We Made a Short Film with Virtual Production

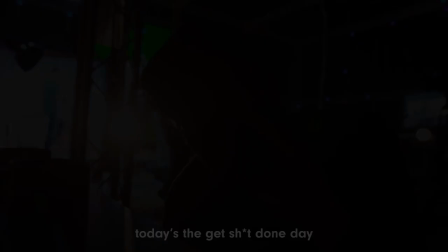(0:02)
I didn't know how to expect for it to be this big. Today's the catch because we're running out of time.
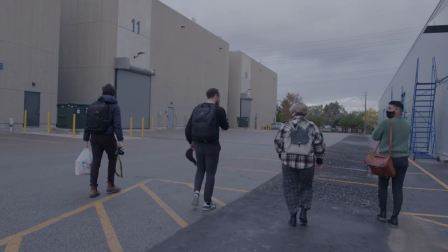(0:14)
Cats out of the bag. Here at Copilot, we're getting deeper and deeper into virtual production. And we've done versions of virtual before.
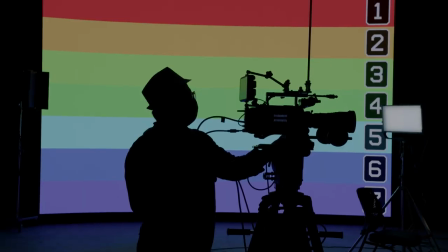(0:20)
TV screens, miniatures, etc, etc. But we want more. And have big goals like shooting on full LED volume with a full production crew.
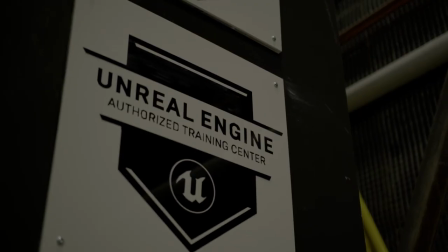(0:28)
Tons of screens. Endless potential. And this week, we got a little taste of that. Two words. LED volume. Hold on. I'll let you see what I'm talking about. Guys, we're here on the Pinewood Studios block here in Toronto. Talking about a massive LED volume inside of the stage. Consuming as much knowledge as we possibly can.
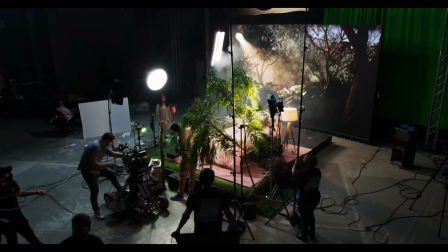(0:49)
And we've brought our own Unreal project that we're going to be shooting inside of this studio. Let's go.
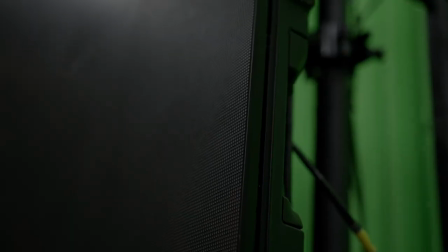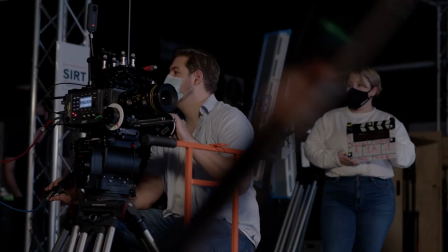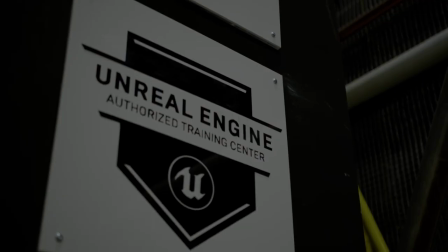(1:08)
So why are we at Pinewood? Well, we were lucky enough to spend the week at CERT, a training center for virtual production.
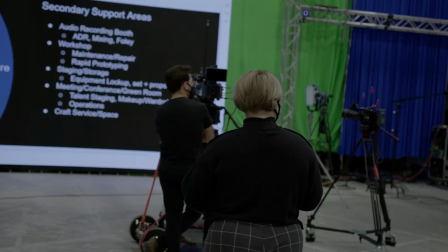(1:15)
Their studio also happens to be the only permanent residence on the Pinewood block.
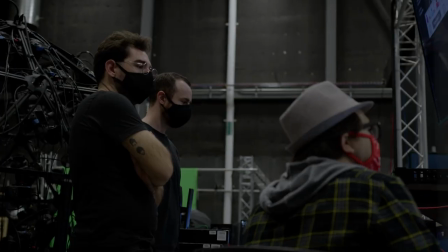(1:19)
The first two days at CERT were basically getting a lay of the land and getting our Unreal project loaded at the brain bar and running on the LED volume.
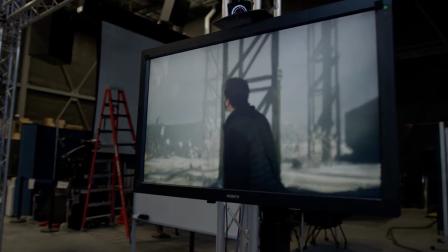(1:28)
For someone like me who's from film, not virtual, I was in over my head. But for the team, they were thriving.
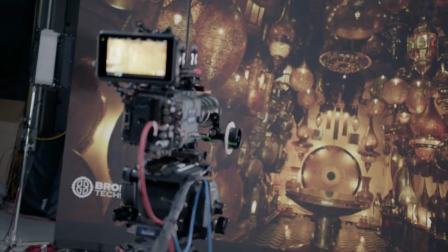(1:35)
What I was most excited for was the gear. Here is a quick overview. LED volume.
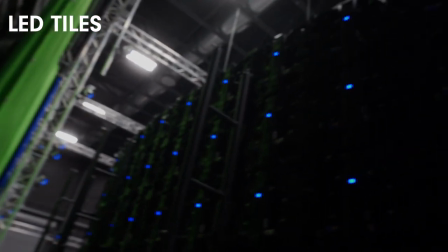(1:41)
Arri Alexa, very nice. 77 customizable, all removable LED tiles.
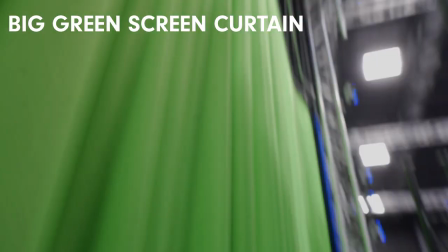(1:50)
Arri Sky Panel, I love it. Big green screen but we all know that this is outdated.
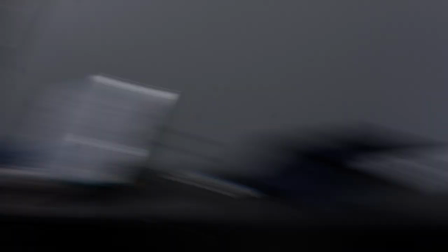(1:57)
The brain bar. Hi Tamara. Most importantly, the lounge.
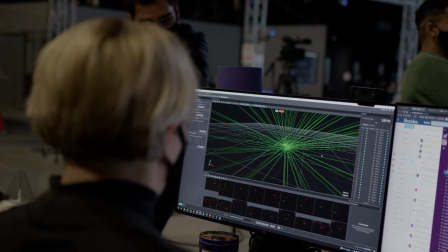(2:05)
And after we were comfortable with the space, we had some work to do because after all we were here to shoot a short film.
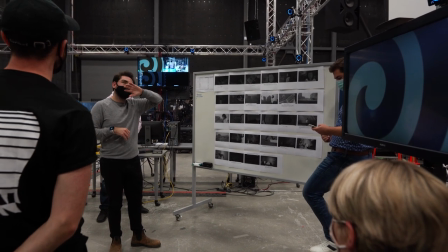(2:12)
I wonder if it makes sense for her to kind of like look at it, have the hold, and then kind of like almost like scared the look and then then step that way instead of doing a hole like this. Storyboarding over there. We've been we've been doing this for a while. It's a lot different when you can You can only shoot one way into an LED screen. Our minds are just normal production. This is fun. Real quick, we'd like to shout out these friends for helping us on this virtual project.
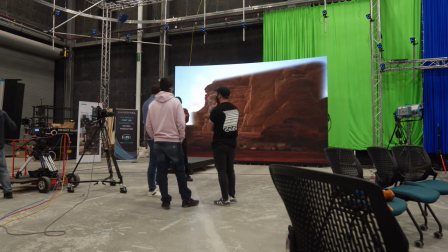(2:36)
All right, back to the video. And now the fun part, we moved on to building the stage and setting up the scene.
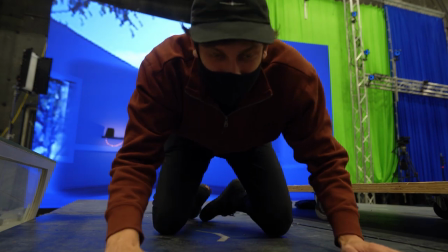(2:43)
So why the stage? Let's just think back to our last virtual production video.
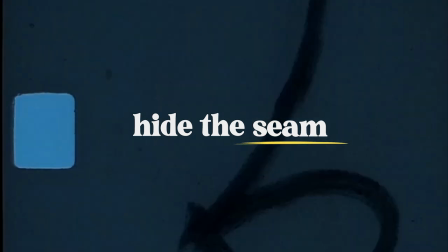(2:49)
We gotta hide the scene. So what we're doing here is we're lifting the stage above the height of the bottom of the seam so that when we shoot on it,
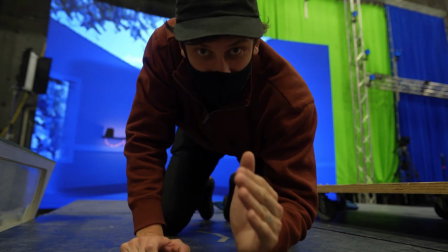(2:56)
everything's elevated and we have a way to hide the virtual screen.
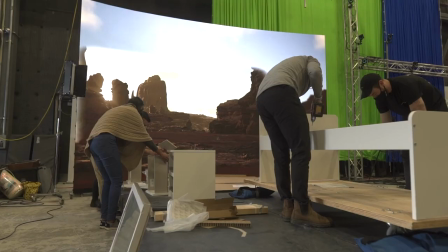(3:01)
One of the most essential parts of virtual production is hiding that screen, which involves props from Ikea in our case,
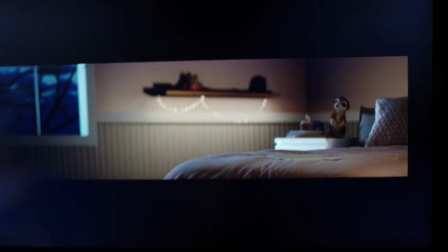(3:08)
and a bunch of things to put in front of the camera to hide the fact that we're shooting on virtual. This project was two years in the making.
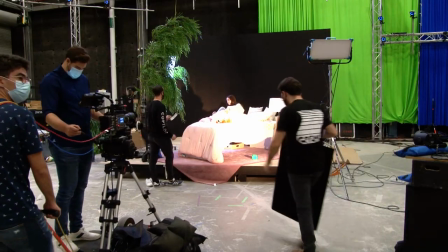(3:15)
Copilot's been waiting to get on a real LED volume for a long time. 2020 got in the way of that.
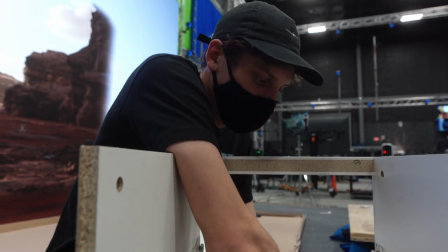(3:21)
This is the life of a virtual production person, I guess. Day two on the scene, and I'm building some IKEA.
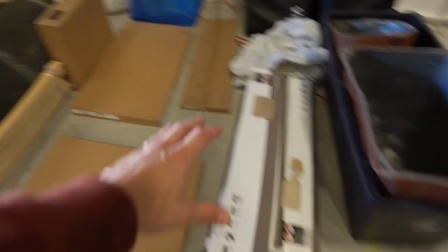(3:28)
Got a bed. Floor. AstroTurf. We got more.
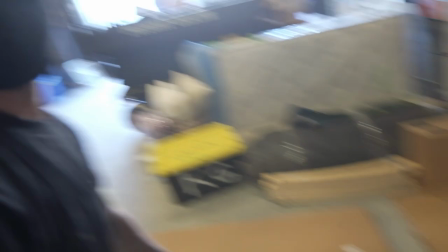(3:33)
What are we doing here? Honestly, we're building a bedroom. We're building a world. We're building Mars, I think. What's this short film about anyway? Well, I'll give you the elevator pitch.
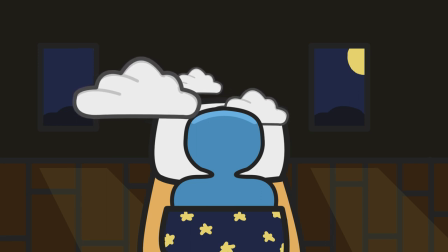(3:42)
Take your childhood imagination when you're about to go to sleep, when you're about to dream, and all of the crazy places that took yourself.
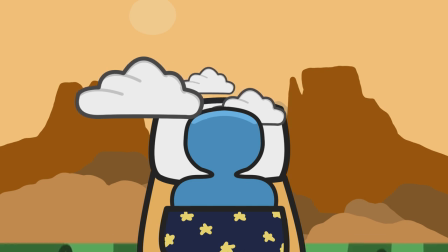(3:49)
Now turn that into a real cinematic visual and that's our idea. Stay till the end to see a proper preview. Well this is a prop that our character in the scene is going to be using but it was refracting the light like too well. You could see the LEDs so we're trying to like scuff it up a little bit so that we give it some haze, some texture to the cube.